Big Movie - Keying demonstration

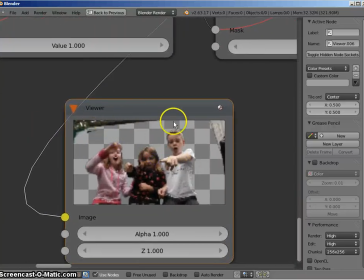7:40 So you can see this is what I've matted out of that image with those ellipse nodes and all I had to do was use their x
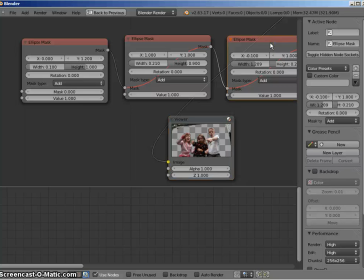7:47 and y coordinates to move them around to the appropriate positions so i'll turn that one back on that's the top turn the next one back on
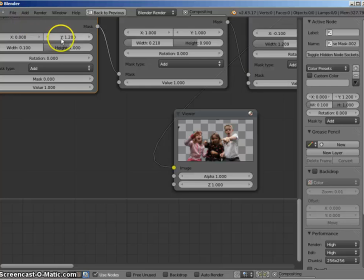8:02 that's the side finally turn this one back on that's this small corner over here i think
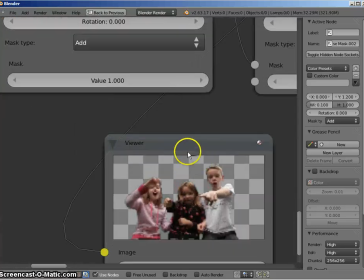8:09 yes now there's a small bit of contamination at the top but because i was raising the children
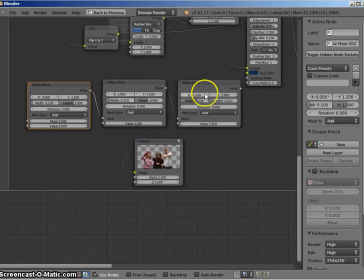8:14 up in the frame i didn't have to eliminate that so i didn't bother with that one it would have
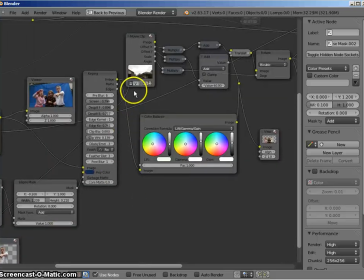8:20 been nice to be able to just draw a garbage mat in there and i guess i could have done that with the mask tool but the mask tool is interesting the way it's integrated at the moment
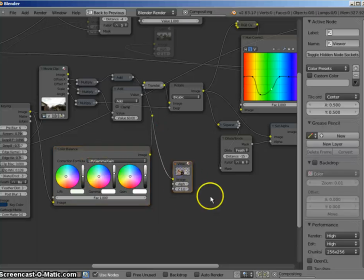8:28 I did some color balance to the to the shot of the children before I added them
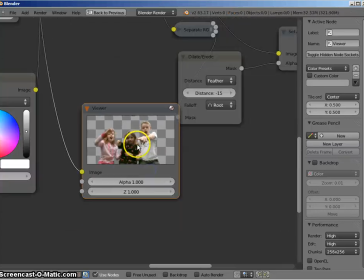8:36 to the the scene just adding a little bit of our green
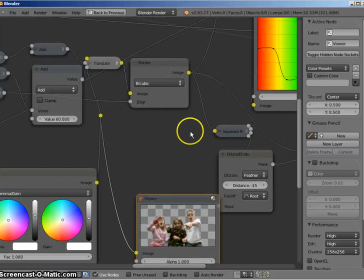8:41 and blue let me see what else happened here
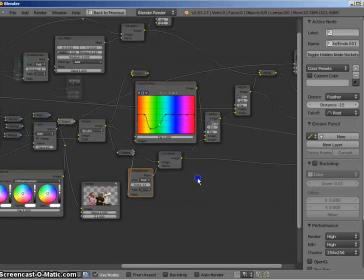8:46 also I also added I
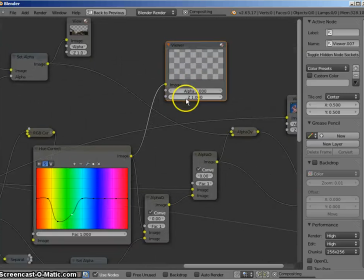8:59 think this is the light wrap let me see here's
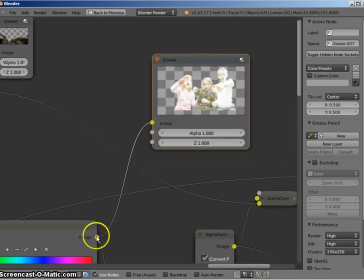9:05 the light wrap so I basically increase the brightness
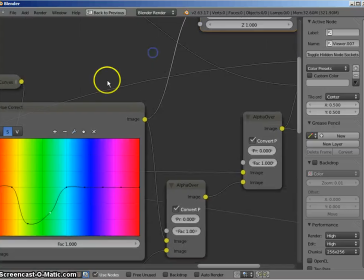9:10 levels throughout with a curves
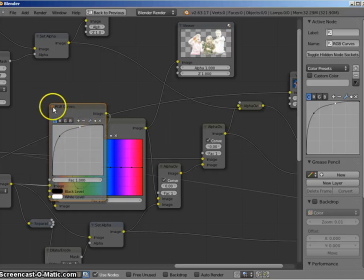9:14 modifier node and then I
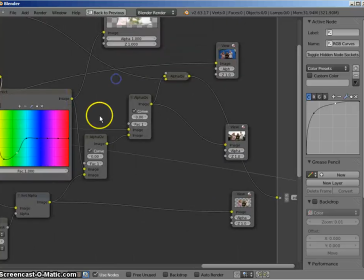9:19 eroded the nodes a little bit so
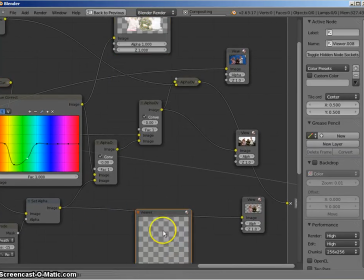9:26 let's take one of those using
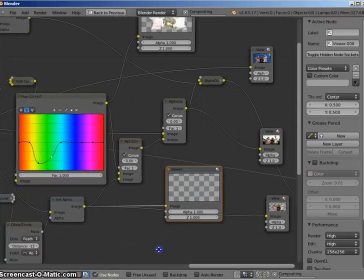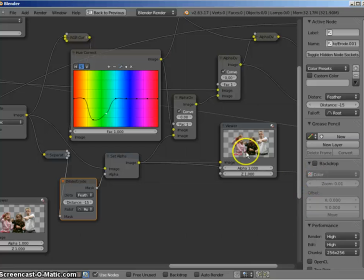9:38 this erode node I
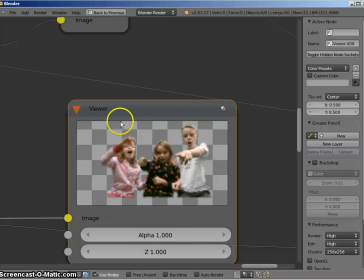9:44 have eroded around the edge and I overlaid that on top of my light wrap node so that it would look
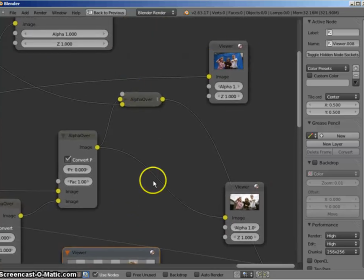9:51 like I was getting additional light wrap around the edges let's see if I have so
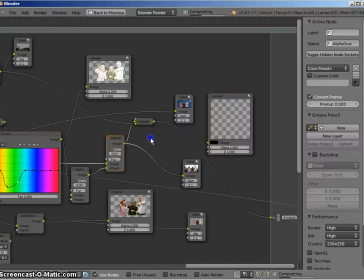I've taken this this image of the burned out or overexposed children I've laid that on top of the regular exposure sorry I've laid that under the regularly exposed
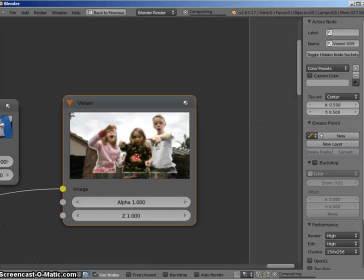10:12 children to get this very light edge around them that you might be able to see here so you can see this outline that's very light
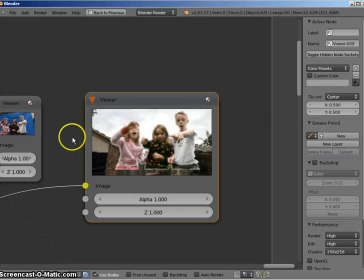10:21 it blends the edges into this sky a bit more effectively and then we
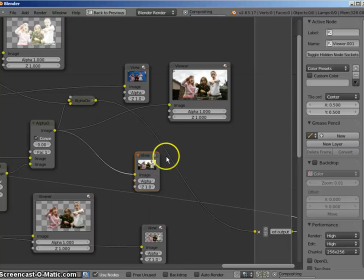10:27 lay the house on top oh there was a note i could have shown you before we
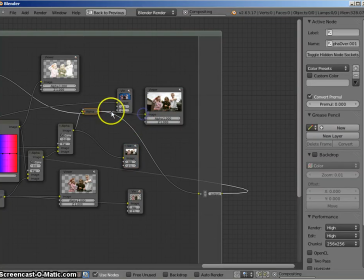10:35 take the output of this alpha over which is the house and
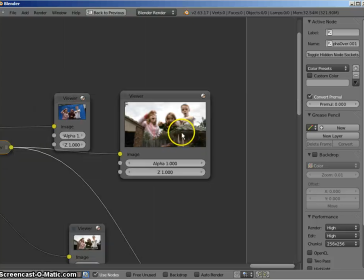10:45 there they go behind the house now the house also had some keying issues the sky wasn't
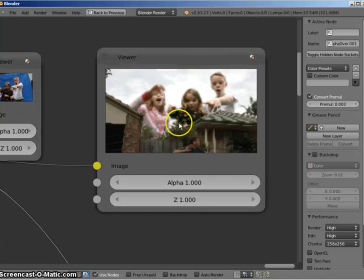10:49 giving me a very good key and really the trees don't give me a very good key either
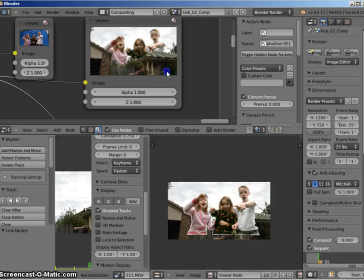10:54 if we go
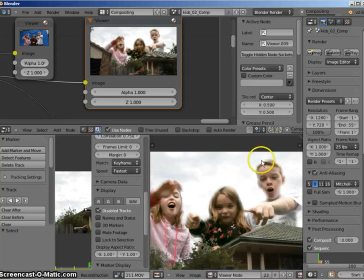10:59 to the better render here you can see that the light wrap reason works reasonably well to
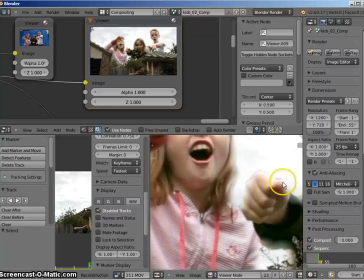11:05 hide some issues with their edges although there's still some dark edges around here I probably should have run more than one key
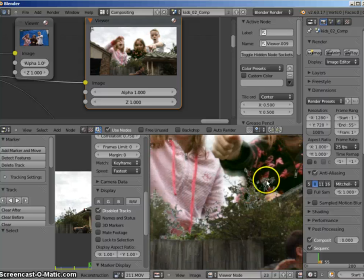11:12 and to be perfectly honest and you can see the tree also has issues where I could have run a much better luminance key.
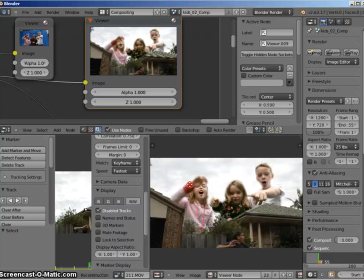11:19 Really all I did was key the sky out with a clip and
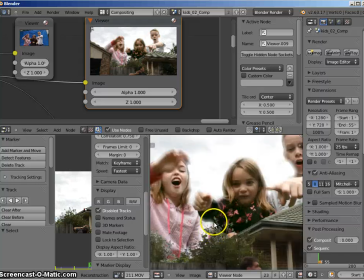11:24 use that as my set alpha for that image.
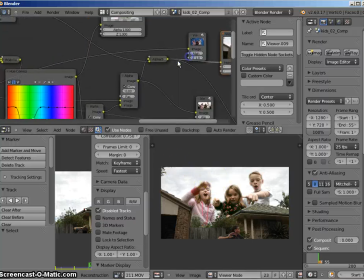11:29 So that's one effect that I performed anyway with my keying nodes.